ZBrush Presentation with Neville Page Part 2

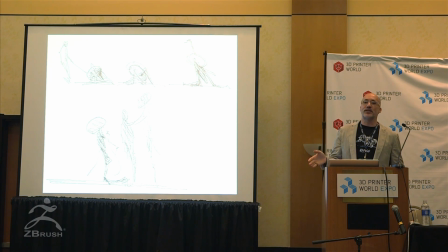751s
If you ever get a chance to look at his artwork, go online, turn Safe Search off so you get to see the full body of his work, you will discover that he is very inspired by human anatomy of a specific region.
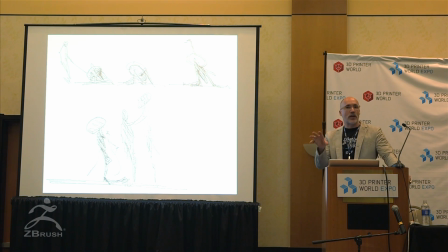765s
And because of that, I had no choice, but to make sure that the designs that I was doing had the same vibe.
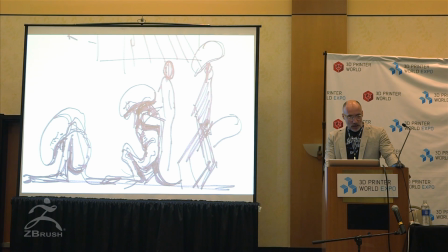772s
Made research really fun. So Ridley had explained what he wanted with this, gave me some sketches,
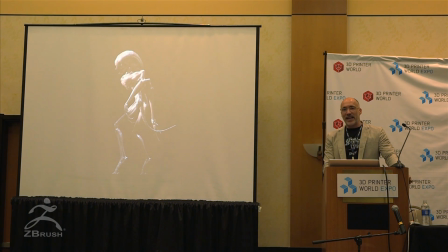779s
and my thought was to get in there super quick and communicate the next day to Ridley from his sketches in ZBrush what that idea could be. So these are all very soft, they're not resolved, they're awkward in a lot of ways.
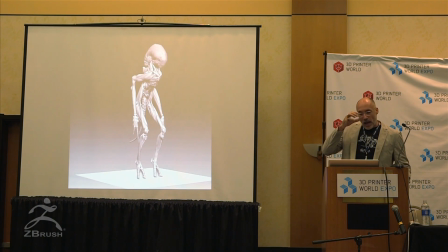792s
But this was the next day after I got that sketch from Ridley. and I mean this was not like a half hour model or one hour model I worked pretty long just trying to like figure out what I was doing and what was the appropriate level of penis and gigger
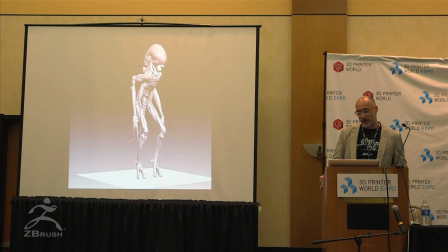808s
this one though I don't know if you saw it as it spun around but oh it's there flopped off on the back and yeah I went there and why it was one of the first and probably only franchises that it made sense to do that and it was out of respect for the
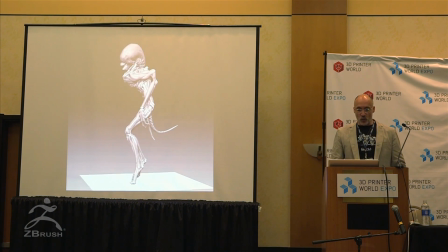828s
franchise. So when Ridley saw these he was blown away.
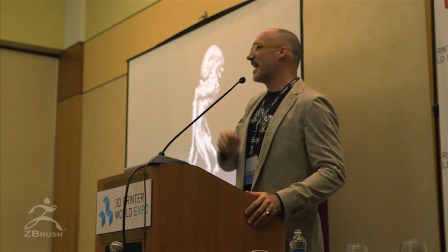833s
Not necessarily by what I was doing but by the fact that I just gave you a sketch yesterday and I'm seeing it three dimensionally today.
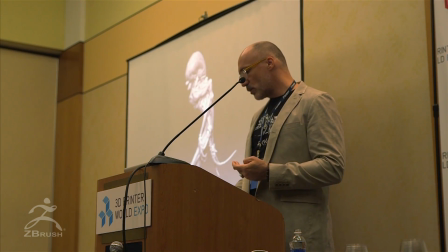841s
This is amazing. This is how I want you to continue to work. So Carlos Juante, who's an amazing concept designer, creature designer specifically,
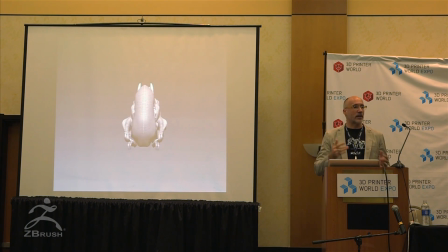849s
he and I were kind of tag teaming a lot of these creatures before it went to London and some of it was retained and some of it was just changed. But a good majority of what Carlos and I were doing were trying to keep the Giger aesthetic.
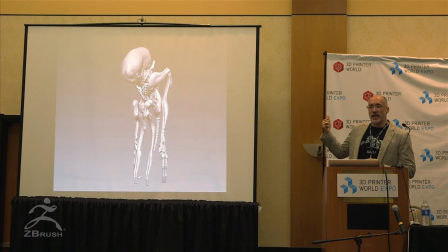867s
And I was using, if you're not familiar with it, the morphing as opposed to rigging within ZBrush to get this character to unfold because that was a critical part of this particular scene. Guy comes out, sees a rock, pokes it with a stick, rock stands up, Fs him up.
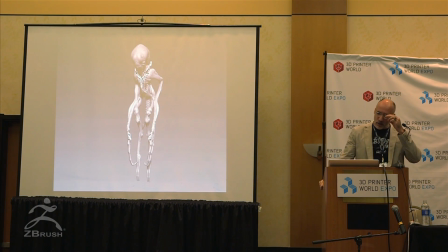886s
And with the time that we had and the knowledge I had, I didn't know how to rig, still don't, but I wanted to quickly show that idea. And that's one of the great things about using the timeline and this animation process.
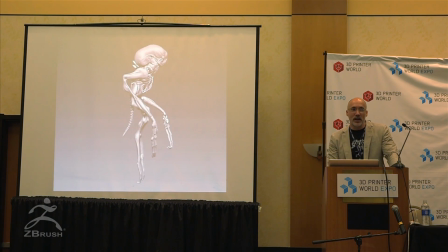900s
You can really communicate coarsely if you don't have the time, but I think elegantly as well if you have the time. The mouth, tricky thing, because the guy just got the disease for the first time.
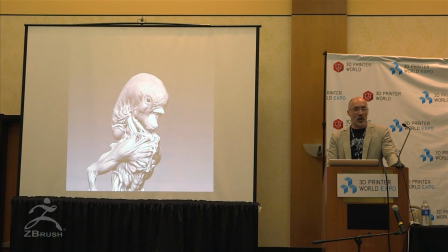914s
So I'm trying to figure out how we can get that mouth to project out of the head and still feel viable. There's no way to reconcile the biology of this at all. I tried, but it just makes no sense that at some point a second mouth grows inside of him.
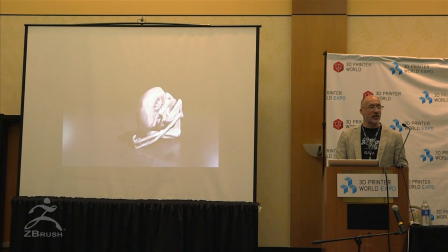934s
But that's okay, because we're just trying to get the general idea across, see if this various form language is going to work.
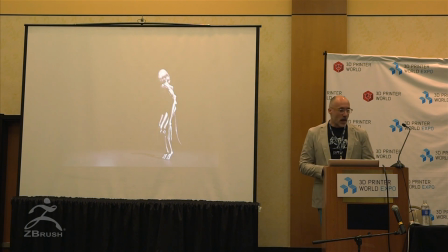940s
If you know Noman, there's a guy named Alex Alvarez who's the founder of Noman. I've worked with him on a number of productions and I've known him for years as a friend. So I occasionally call him and ask for his help in trying to rig something very quickly or light something properly and he's been wonderful in taking some of my models.
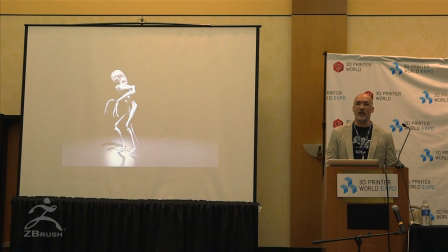959s
He did it on Avatar with me which is fantastic. He became kind of our in-house guy to make stuff look much more realistic. And Ridley didn't like the look of the Giger aesthetic, so that was out.
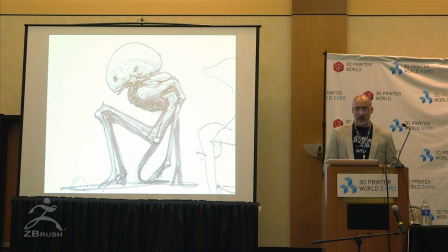971s
So Carlos and I are now tag-teaming a cleaner surfacing.
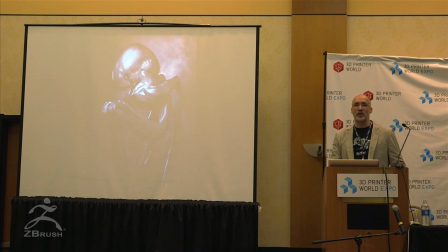975s
It's still kind of got the Giger silhouette, but the surfacing is much smoother, much more fetal, if you will, or embryonic.
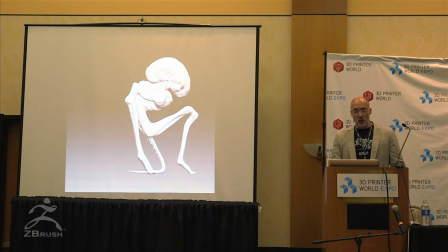984s
And again, I would take his sketches and quickly sketch it out dimensionally,
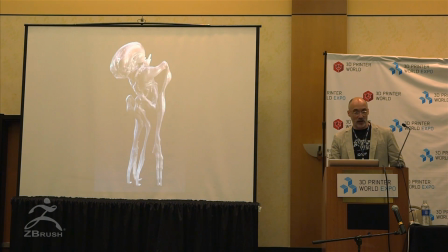989s
and what it did was it would prove that the sketch actually did not work or I would take a sketch and start to apply materials in Modo because what Ridley was looking for is the head to have this translucency to
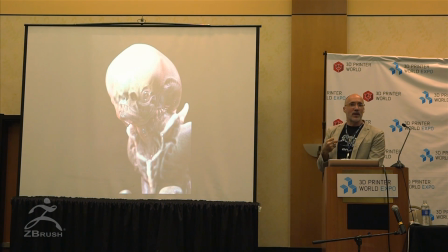1000s
it and you'd see some of the formation of this fetal type of creature and
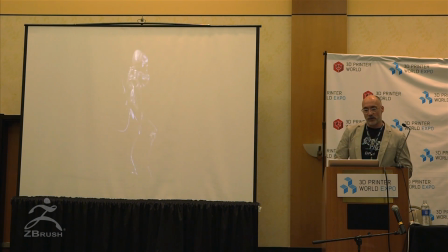1013s
just to point out something else that really was asking for is he would say I'm gonna light it like so can you make it look more like this and he would call out a light source, single, rim lit, it's going to be a 4K, it's going to be a 10K, we're going to use a xenon over the top, we're going to smoke it out.
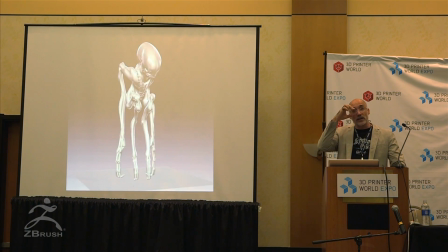1031s
All those things were factors in how I would communicate some of the designs because he was not as specific about the design as much as what's it going to look like on screen when it's lit.
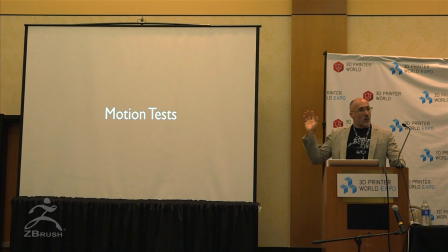1044s
So some of the stuff that we did was either making it move, not worrying about its aesthetic so much,
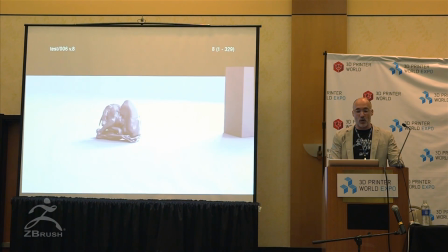1050s
and Weta did some really quick test based on our simple ZBrush models. I'd send them the ZBrush model, they'd rig it, weight it just enough, and infuse it with some life.
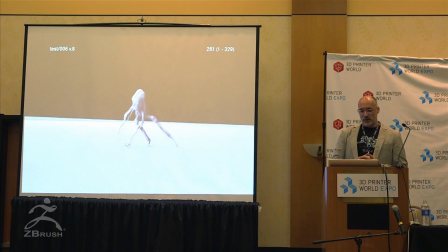1062s
Sending a quick reference of the baboon, for example.
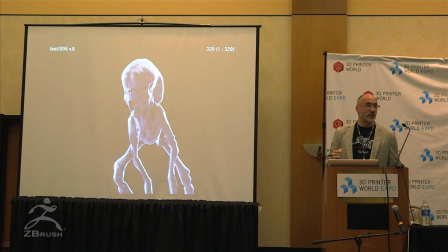1066s
When I saw that one, I thought, yeah, Ridley's going to love this. We're going to have this as our baby alien, our first infected.
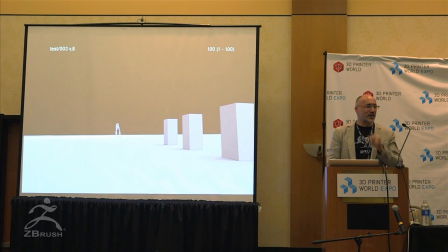1073s
And because they're just so cool, you know, when you have these top-tier animators doing their thing, it is such, that's the greatest privilege for me as a designer, here's my static thingy, and then you see Avatar, like, good God. I get way too much credit for what I do because people often do come up to me and say, your work was amazing on Avatar. It's like, yeah, well thank you, but actually it's the several millions of dollars and incredible talent that took my gray model and took our basic 1K textures, if they're even that, and they buttered and spiced up everything to the power of 100, and then the animators brought it to life, and the lighters brought it to life. The list goes on and on. Sound engineering, Jim, of course. It's a big collaboration.